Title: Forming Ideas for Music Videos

Creative ideas are powerful. Unfortunately, it's easier to recite pi to the 1,000th decimal point than it is to come up with a creative idea for a music video. But here's the good news. We're going to give you some tips on how you could come up with some new ideas to make your music video really stand out.
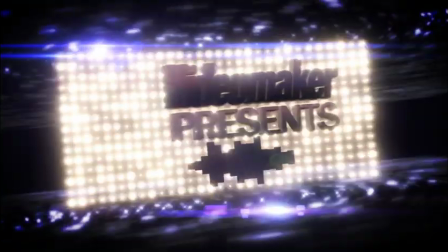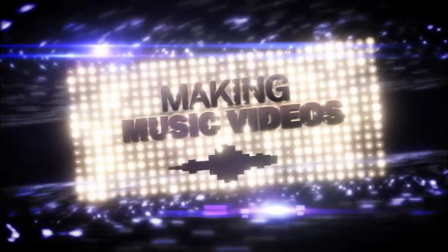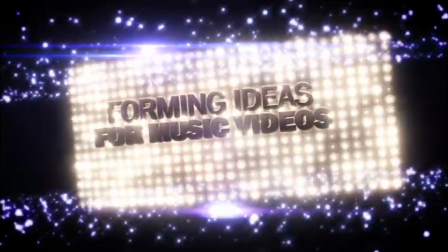Coming up with a concept for a music video can be a nerve-wracking experience, but it doesn't have to be that way. In fact, it can be one of the most exciting and rewarding parts of making a music video. The trick is in knowing where to look in your search for ideas.
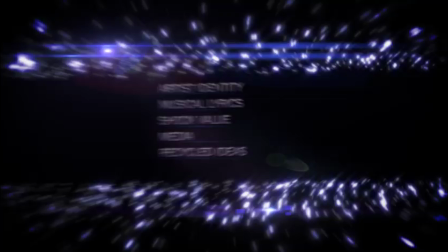As such, we'll be looking at sources for ideas like the artist's identity, music lyrics, shock value, media.
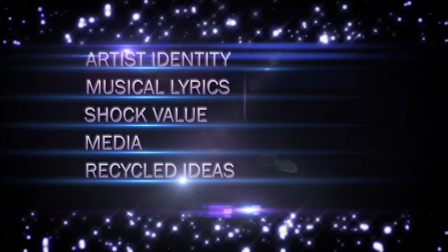We'll even be taking a look at how to use your recycled ideas properly, so your music video can get started on the right foot. Besides getting a larger fan base, the most important reason for making a music video is to shape the way people see an artist. That's why this should be your first consideration when developing your concept.
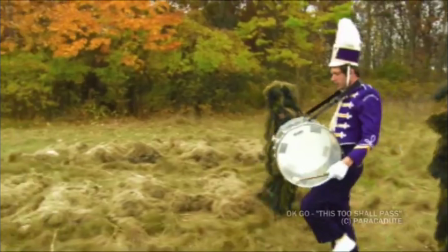For example, if you were to make a video for the alternative rock group OK Go, you would have to first study the previous videos they made to find their typical style.
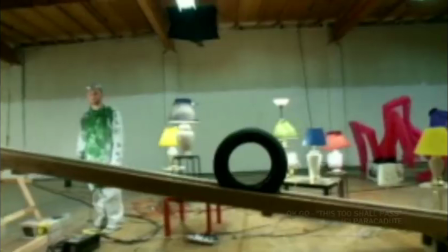Now, you'd probably find that almost all of OK Go's videos involve elaborate setups, a high degree of choreography, and singing.
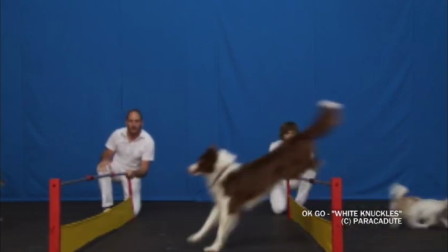Keeping this preference in mind, you may want to think of something difficult to achieve and film it in a one-take, choreographed event.
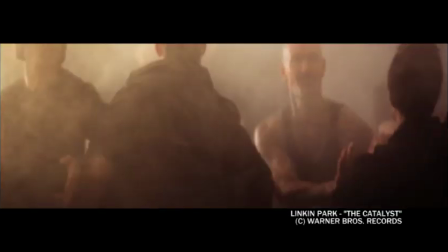On the other hand, Linkin Park's music video style has generally been special effects driven, with singing band members and little to no storyline.
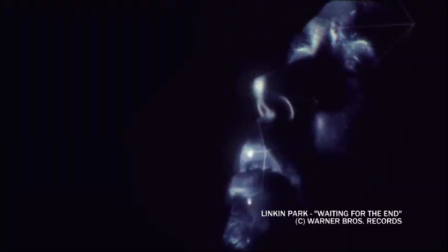This being the case, your idea should include a modern and digital visual style. Well, if your band wants to change its identity or is in need of one, you'll have to look at other sources for your concept. One source of inspiration might be the actual lyrics of the music. You know, REM did a great job with that with their song Everybody Hurts.
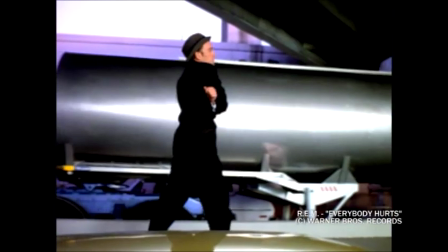In it, they show the artist walking around a very busy city street,
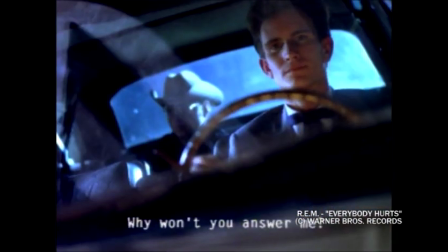realizing that everyone from the cab driver to the businessman had been hurt in the past. Since the song lyrics are so powerful, this makes for a very moving music video. However, even if your lyrics aren't particularly moving, you can still use them to create a visual theme for your video.
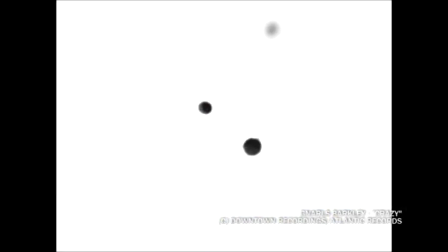This is what Gnarls Barkley did for the song Crazy.
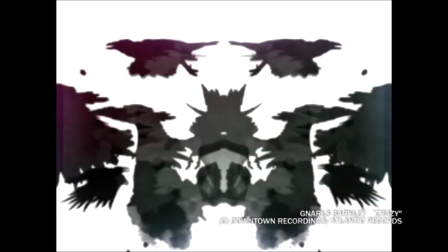He used ink blots that revealed the singer in order to make sure the viewer felt like they were being treated by a psychiatrist. One source for ideas that's become increasingly popular in recent years are videos with shock value. These are music videos where something that was either very difficult to do or that confuses your perception is achieved.
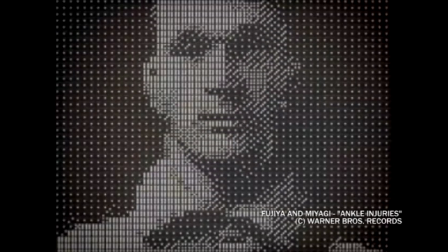The song Ankle Injuries uses dice to form stop-motion animations of the singer and of objects that move to the song's beat.
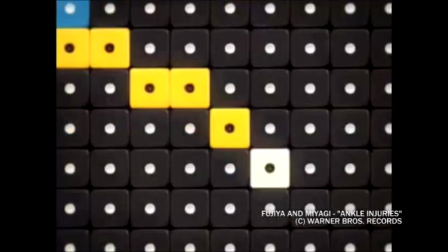This video must have taken a very long time to do, but it definitely achieves its purpose of drawing curious viewers in.
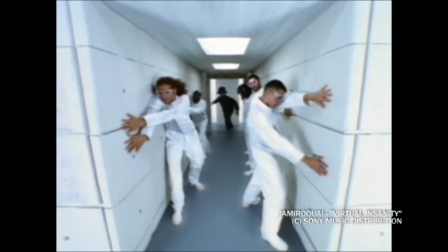Another early example of using shock value can be found in Jamiroquai's Virtual Insanity production.
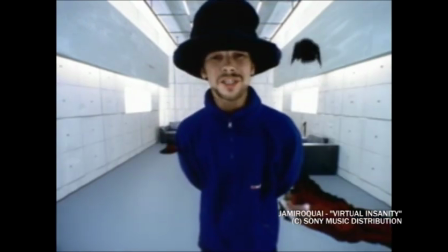Much like the name implies, the video was shot in a clinical room resembling a mental institution. A successful concept of this type of video will not only drive fans to watch the video several times, it will encourage them to send it to their friends who may not yet know of the band. Well, if you're still having a tough time thinking of a creative idea, you may want to watch a movie, read a book, or even a magazine for inspiration. In fact, some artists have successfully based their music videos off of periods in history.
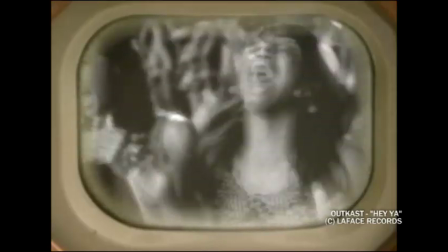Groups like Muse, Weezer, and Outkast have used historical events as tongue-in-cheek themes for their music videos.
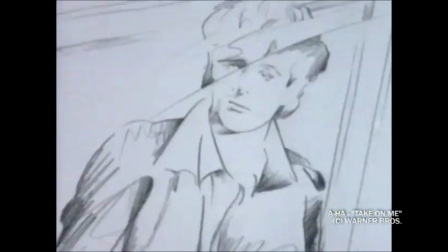In a-ha's Take On Me video, the artist actually uses a comic book as a way to introduce drama using something familiar. One interesting way to kickstart your creativity is to make a list of objects, locations, periods in time, and different types of people. Then randomly select one from each list. This way you'll be forced into thinking how to use those items to become the seed of a great music video. You've probably all heard someone say, "There's nothing new under the sun." Though this saying seems kind of pessimistic, there is some truth behind it, especially when it comes to music videos.